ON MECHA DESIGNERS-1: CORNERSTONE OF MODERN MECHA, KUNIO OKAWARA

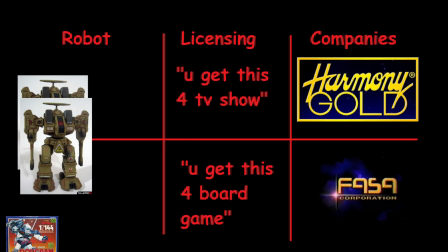Anyway, I know this is already a long tangent, but basically,
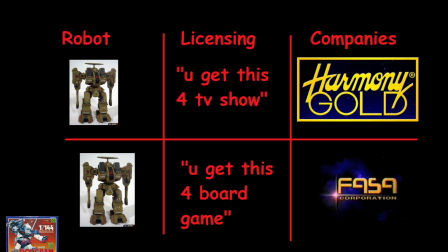Harmony Gold had bought the rights to some of those same things in anime form, and they still do, to the unending pain of Macross fans.
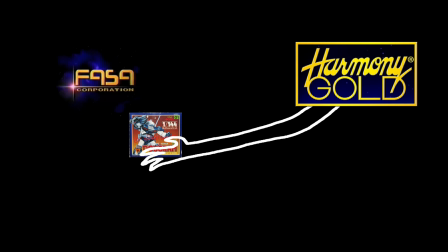So Harmony Gold, a company which made nothing and basically just bought other people's intellectual property and made it into something worse,
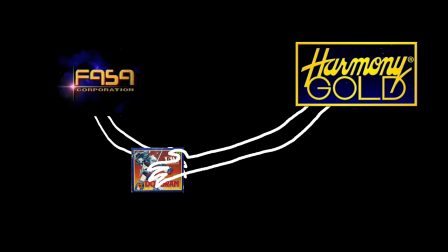sued FASA, a company which had at least used others' intellectual property and sort of developed on it.
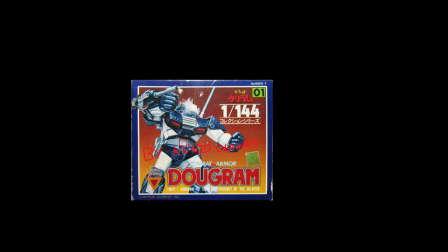And so, this is where it comes all around, and our lovely little Dugrum that Okoara drew could no longer be used within Battletech. And then it disappeared and was marked as Unseen. Until a great while later, after many other lawsuits, Harmony Gold still exists,
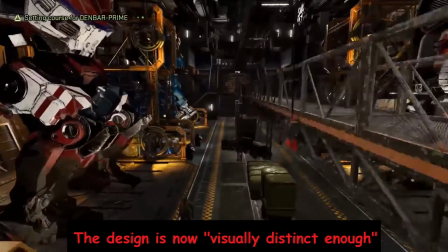is still clinging to the Western Macross rites, somehow the Unseen did more or less sort of reappear.
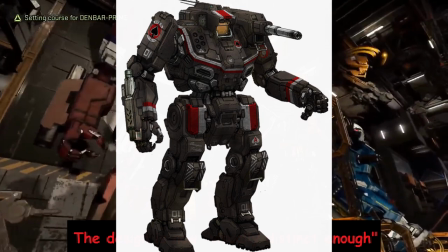Hence how in 2020 you can play as a design that was once our Okoara Dugrum,
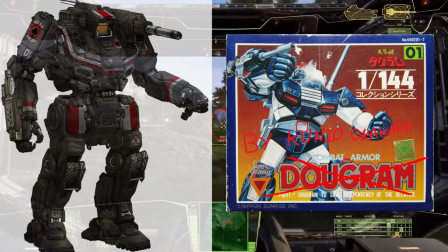except now transformed and involved in a game that has nothing really to do with Dougram, and also it's no longer called Dougram.
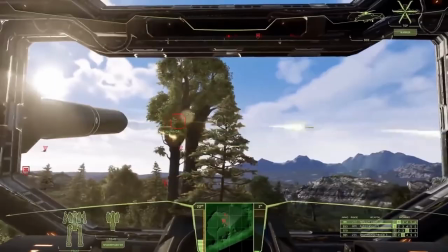But in the largest form of irony, it did come from his works. And this is what I meant by Okawara's influence being so long,
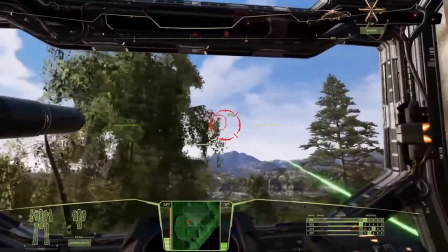because he inadvertently helped contribute to a huge chunk of not just some of the most iconic Japanese series and their mechanical design,
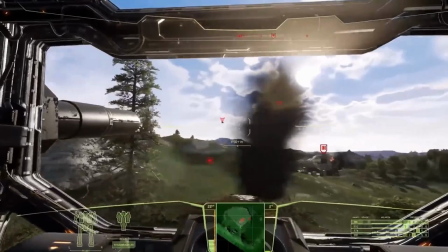but also to some of the most iconic Western mecha design styles as well. They are both the accidental descendants of Okawara's mechanical design.
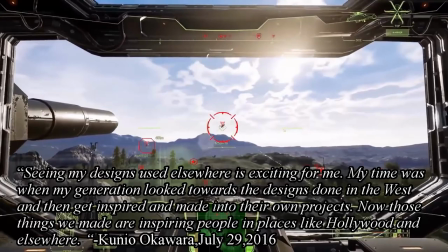And as he said, seeing my designs used elsewhere is exciting for me.
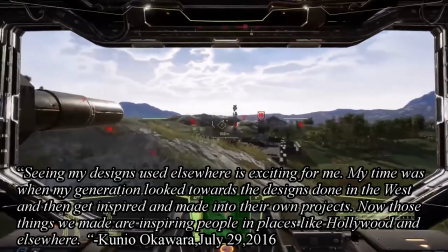My time was when my generation looked towards the designs done in the West, and then got inspired and made into their own projects.
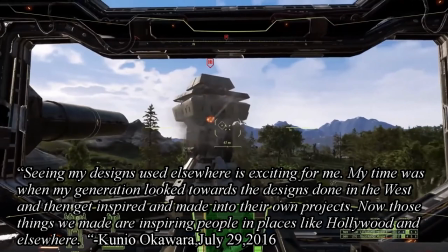Now these things were made are inspiring people in places like Hollywood and elsewhere. And really, this is funny for two reasons.
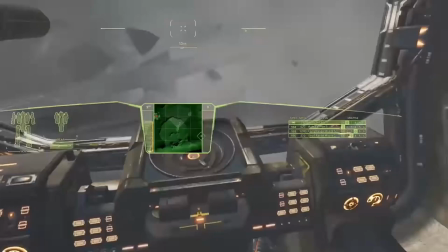One, because Battletech, and very much MechWarrior, ended up ditching Duggram's guerrilla warfare entirely,
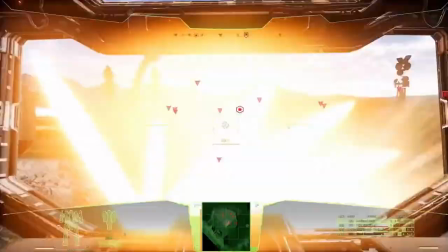making mecha more or less super duper powerful and special on a unique scale, and more or less massively superior to tanks and helicopters. Which, once again, there goes your real robot out the fucking window into the trash. But also it's funny because if you ever hear one of those guys,
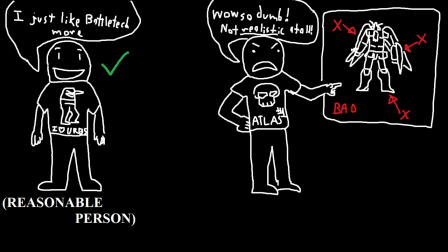not just the guys who say, oh, I prefer MechWarrior mechs, but the ones who talk about how Gundam is lame and flashy,
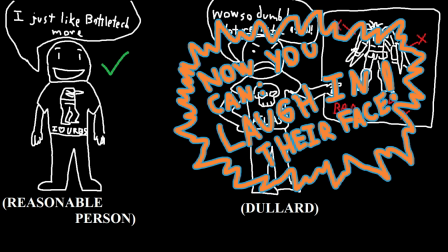but their precious MechWarrior or Battletech is so cool and realistic or grounded with their stompy robots, now you can laugh in their face!
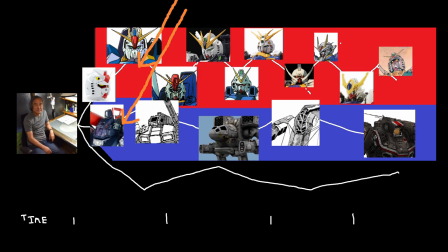Because now you know that not only is it not really true, now you know the bigger context that in the end, both things basically come from the same place anyways.
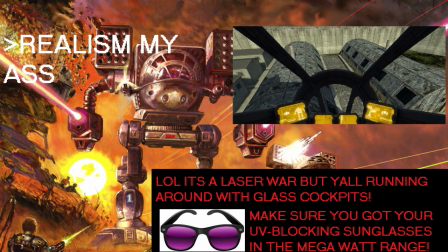And also lol, Battletech realism is still a joke and is still a basically romanticized version of war, but I digress.
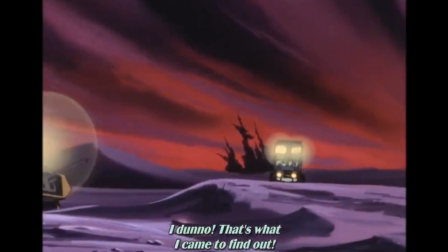And so lastly, let's end on our plucky little fellow, Votoms. Votoms is similarly a pivotal design.
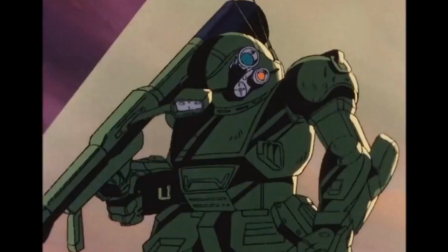With Votoms, Okawara channeled the feel and look of military jeeps, of small, practical vehicles. As Okawara explained,
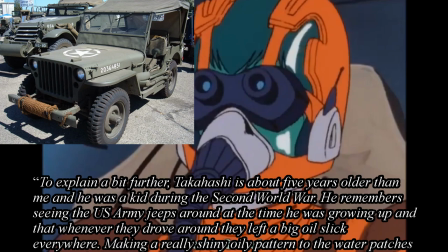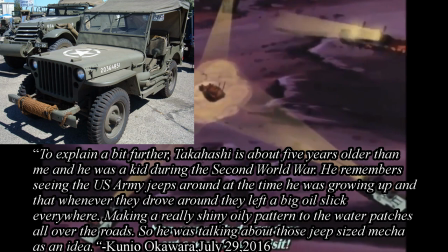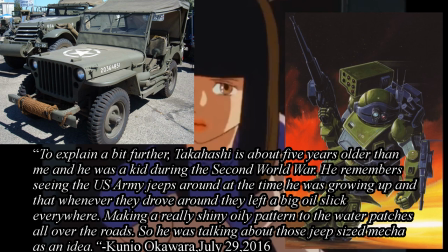around they left a big oil slick everywhere, making a really shiny oil pattern in the water patches all over the roads.
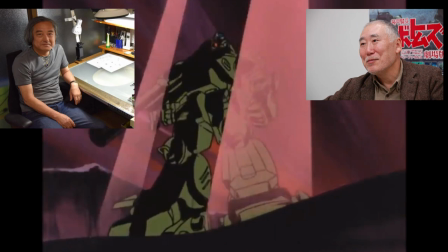So he was talking about these jeep-sized mecha as an idea. So once again the creative director of Takahashi's vision was kind of directed into Okawara
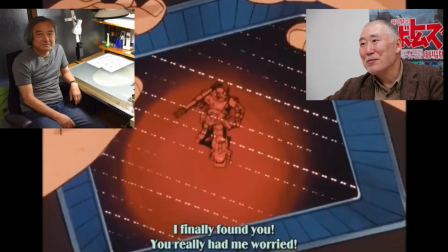who then channeled that into creating a machine that felt and moved like a light armored transport,
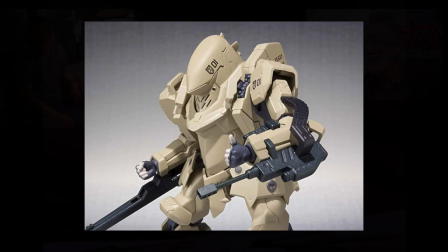a little jeep on legs. And ironically enough once again the trail of influence spiraled out.
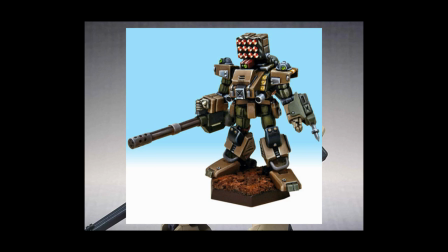Votoms inspired Heavy Gear. Heavy Gear was a board game that later inspired many Western sources.
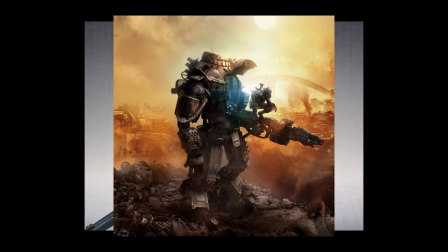So once again, without Okawara and his designs, you don't get something like Titanfall.
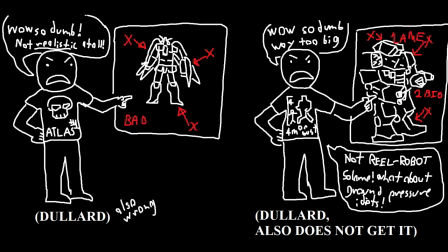And also, once again, if you see anyone trying to flex about how real Titanfall is and how it's not those big stompy mech warrior mecha, you know what to do.
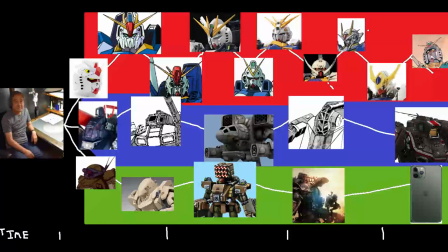Laugh in their face. Because now you know where it all comes from. And this is why I think Okawara is a good first choice.
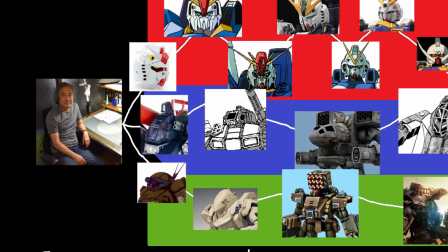He serves not just as a foundational in one way, but across many massive lineages that all draw their roots back towards a single man, drawing machines,
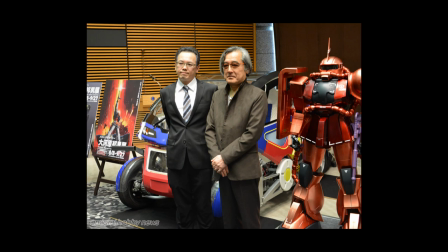living in Inagi, Japan. And that fact, the way he influenced so much culture, is really fucking cool.